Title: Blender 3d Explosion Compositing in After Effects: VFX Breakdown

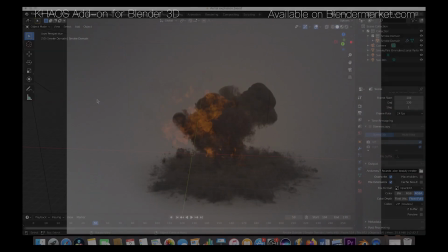7s
what's up guys it's brad from light architect here today i'm going to be doing a very basic compositing breakdown of our aerial explosion render that we made in our
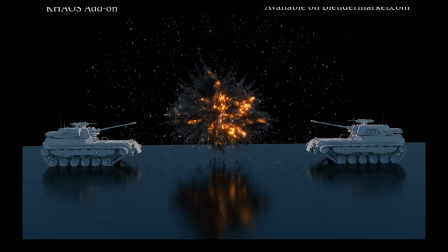14s
last tutorial video inside of blender because i usually use after effects to composite my explosions with some glow motion blur and glare i will
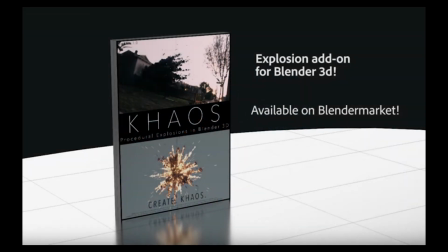22s
be using after effects in this video however at the end of this video i will be showing you a very basic way you can add some glow to your explosion inside of the Blender compositor as well.
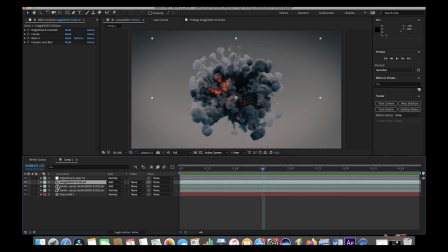31s
Anyways guys let's get started. Here we are inside of After Effects. As you can see we have a very basic composite here with only a few layers. We have our background layer which is essentially just this gray solid. Then we have our explosion render which we've added some effects to as you can see above here.
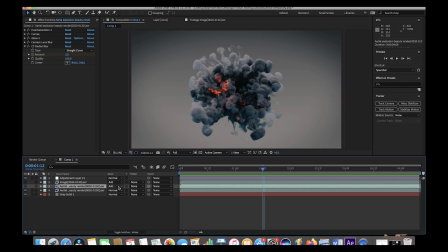48s
Then we have a duplicate of our aerial explosion render as well which I set under the add layer mode which increases the brightness of the bright spots of the image and then on the top here i have an emission pass of our explosion which i will show you how to export from blender
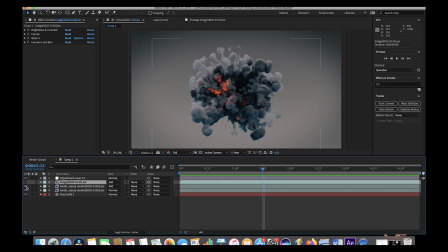62s
as well at the end of this video if you would like to use that as well anyways this is our final result here let's just play through it and it's pretty cool on the top here this is also just a basic color correction adjustment layer which essentially just boosts the contrast a bit
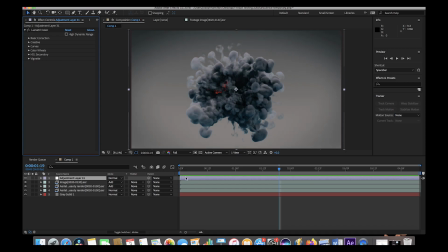78s
to give us a little bit more of a interesting look all right let's get started, let's go ahead and hide our top layers here. And our first layer here is simply just our explosion, as I said before, but we've added quite a few adjustments here on the top. I'll go ahead and deselect everything except for the top layer.
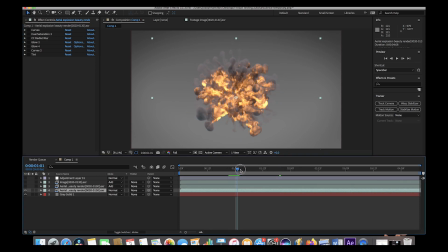98s
And we'll go ahead and find a spot of the explosion that has some flames as well as some smoke in it, maybe about here. All right, so first we added a curves effect to our explosion. So that essentially just kind of brought up the bright spots of the image and then deepened the shadows of our smoke then next we adjusted the hue and
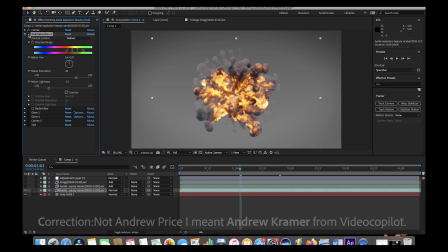116s
saturation of our explosion i kind of stole this technique from andrew price's explosion compositing video that he did years ago using uh fume effects and after effects as well and i'll link that video in the description if you want to take a look at that but essentially what we've done here with the hue and saturation
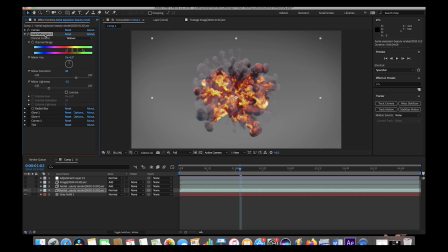131s
node is we've remapped some of the color channels to get a little bit more of a fiery red look versus the kind of orangish explosion that we had initially and the orange flames look really awesome as well but for this specific example i wanted to add a little
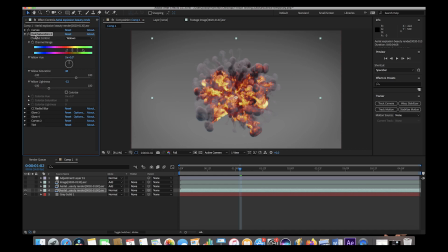145s
bit more red fiery look to our explosion so that's why i added this hue and saturation technique and what we've done here is we went to the red channel under the hue and saturation control and i adjusted the red hue a little bit and then i decreased the red saturation as well as the red lightness so as you can see it it deepens that color a little bit.
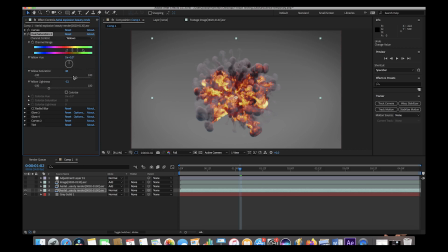165s
Then I went to the yellow channel and I boosted the yellow saturation and then decreased the yellow lightness. And as you can see here, you can get a really cool result when you start remapping some of these values.
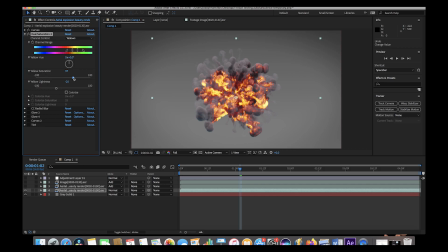179s
It starts to change the explosion quite a bit. So just keep in mind that when you're outputting your explosion from Blender, that's not your last step. That's something where you can really enhance the details and the image data from that explosion to get a different look inside of compositing,
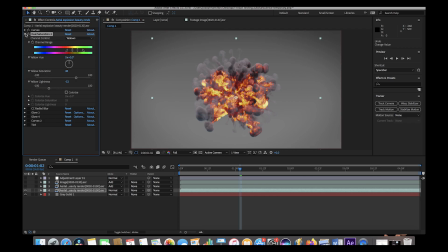193s
and that's where a lot of the magic happens. So anyway, the next thing I did to this first layer here is I added some radial blur. As you can see here, I actually keyframed that to go up near the beginning of our explosion.
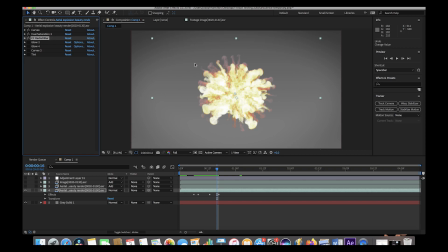204s
Our radial blur kind of just pushes some blur outward from the center of our explosion to kind of blend it into the background a bit better and make it a little bit more realistic.
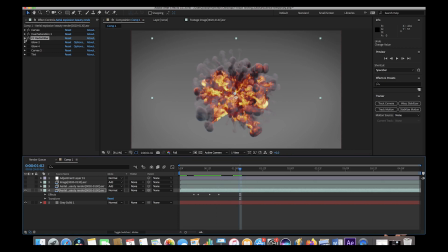213s
Anyways, after adjusting the radial blur and keyframing that to go up and down near the end of our blast, we added several glow layers. The first layer I added was with a higher threshold value and a lower radius. And essentially what the threshold value does is it tells how bright a pixel needs to be before it starts adding glow to that pixel.
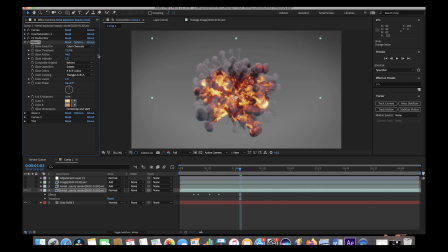231s
So essentially by increasing this glow threshold, we're telling the computer to add glow to only the brightest parts of the image to an extent. And then if we decrease this threshold value, we would be telling the computer add glow to more of the image, including some of the darker points of the image as well. So kind of play around with this.
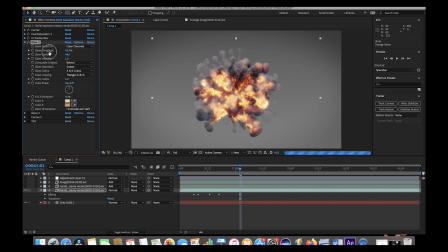248s
As you can see if I move this down we start getting more glow in the image but we start getting glow in some parts of the explosion that we don't really want.
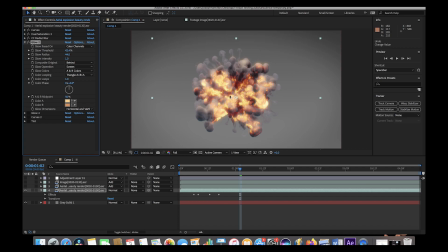256s
We want to just add glow to the most fiery parts of the flames. So that's why we adjust this and then of course the glow radius is how big that glow is going to be. So essentially as we increase that we start increasing the radius of our glow and then of course the glow intensity.
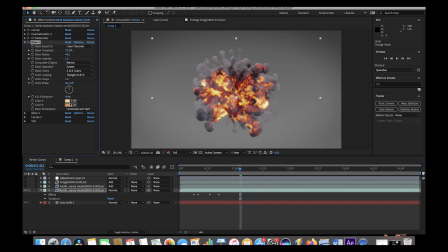272s
I usually leave the glow intensity at one and then I've also changed the colors of my glow to be yellow and orange. Anyway, I added a second glow effect to this layer, which was a much larger radius and a smaller threshold,
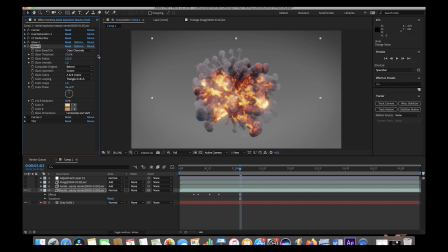286s
essentially bringing up the brightness of the entire explosion a little bit more. I didn't lower the threshold too much as I still wanted to get only the fire to glow, but this is just something that I experimented with and it gave a little bit nicer result when I added glow to the overall explosion,
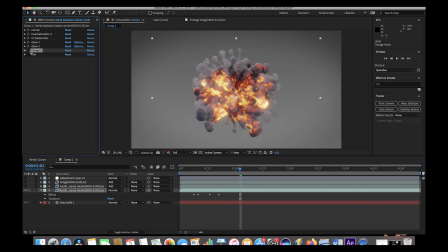300s
kind of emanating from the center of the blast. I also have a curves effect here, which actually is not doing anything as you can see here. So actually we don't even need that. So I'll go ahead and delete it. And then I have a tent, which I was essentially just trying to add a little bit of blue to our explosion to create a little bit more of a cooler look.
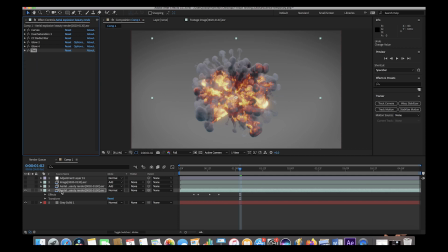317s
That's pretty not essential. That's just a personal preference. After doing all of these effects on our initial layer, on the second layer, we composited it on top of this. We added a few effects as well. We did the same hue and saturation effect that we did on the layer below, essentially remapping the color values to get a lighter yellow and a deeper red.
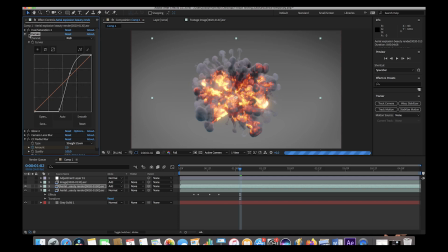337s
Then I added a curves effect to this one to deepen the shadows a bit so that this would be mostly affecting our flames. Then I added a glow to this one as well. A very similar technique. I increased the glow threshold and increased the glow radius as well because essentially this layer that we're
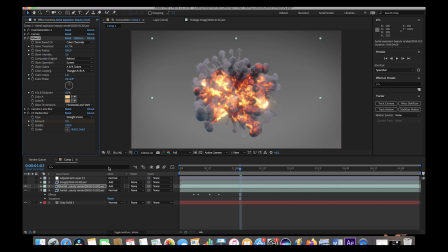353s
trying to composite on top of our original is something where we want to enhance the glow a little bit more in a more subtle way. Then I added some camera lens blur to essentially just enhance the glow a little bit since this layer is just for the glow. And then I also added a radio blur near the beginning of our blast keyframed to give it some motion blur on that initial eruption.
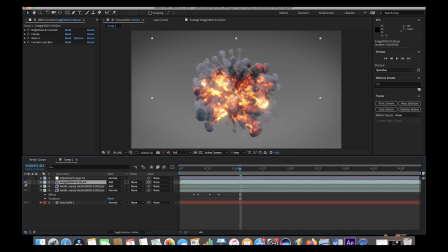374s
All right so finally the last layer we have here is the emission past and if I select to show this layer only as you can see here the emission
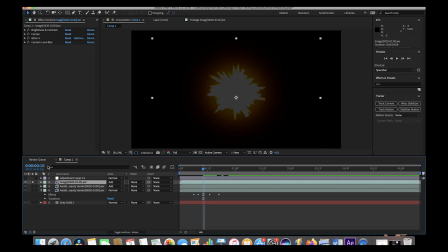382s
pass is essentially only the brightest spots of the image so it's just only the flames that are shown so exporting an emission pass from blender is one way you can just isolate the flames and only add glow to them it's not always necessary as you can see if i don't use
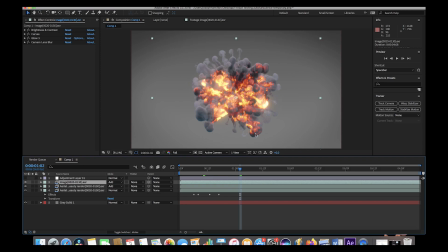398s
it we still get a pretty cool fiery result but something that can enhance your explosion and give it a little bit of punch depending on what environment you're compositing your explosion in. Anyway, I composited this emission past and I keyframed the opacity of it to go
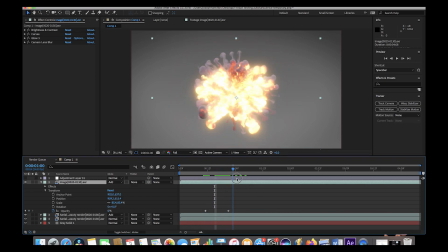412s
up near the beginning of our explosion and then come back down near the end of our blast. As you can see, it gets a little bit blown out here, which might not be what we want if we're compositing this in a brighter environment, but it still adds a little bit of punch,
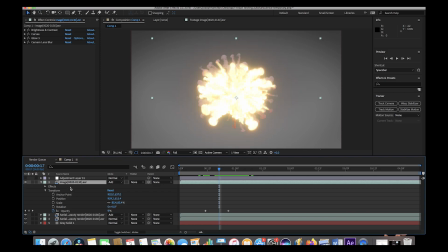425s
as you can see here, to enhance those flames a little bit. So on this emission pass layer, I increased the brightness quite a bit under the curve setting. I essentially just brought the shadows down of the emission pass so that only the brighter parts of the image would be enhanced with the curve setting.
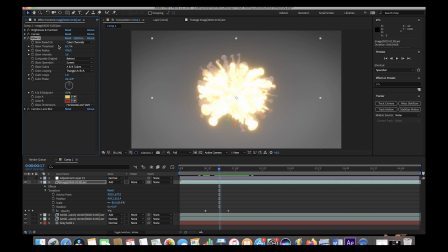442s
Then I added a glow similar to, I added a glow to the other two layers, but with a much larger glow radius and a different threshold. Then I also, as you can see here, added a little bit more red to this emission pass to add that red look as well.
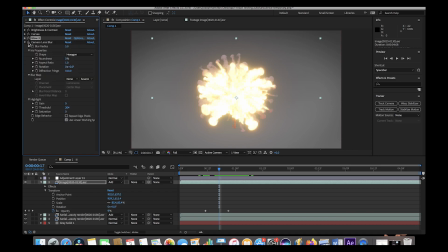456s
And then finally Finally I added a camera lens blur which is pretty subtle but just gives it a little bit more of a glow effect.
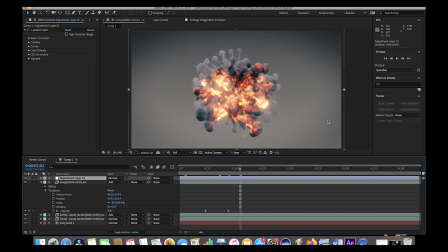464s
And yeah finally I added on top of this an adjustment layer which essentially just brought it all into the scene together and got this final result.
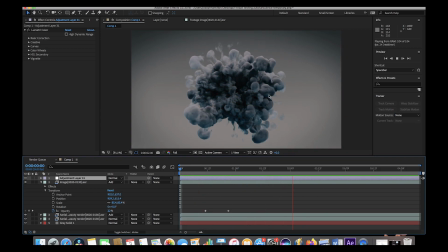474s
I was pretty happy with this result. Of course a lot of experimentation goes into compositing the flames into their environment so you need to play around with the threshold of your glow settings quite a bit.
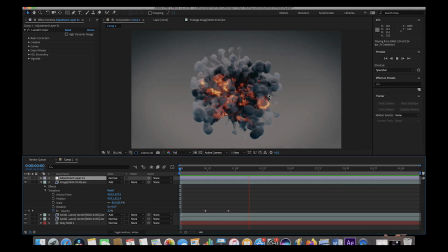485s
It's not a simple task, but it's one that when done correctly you can create a very awesome result.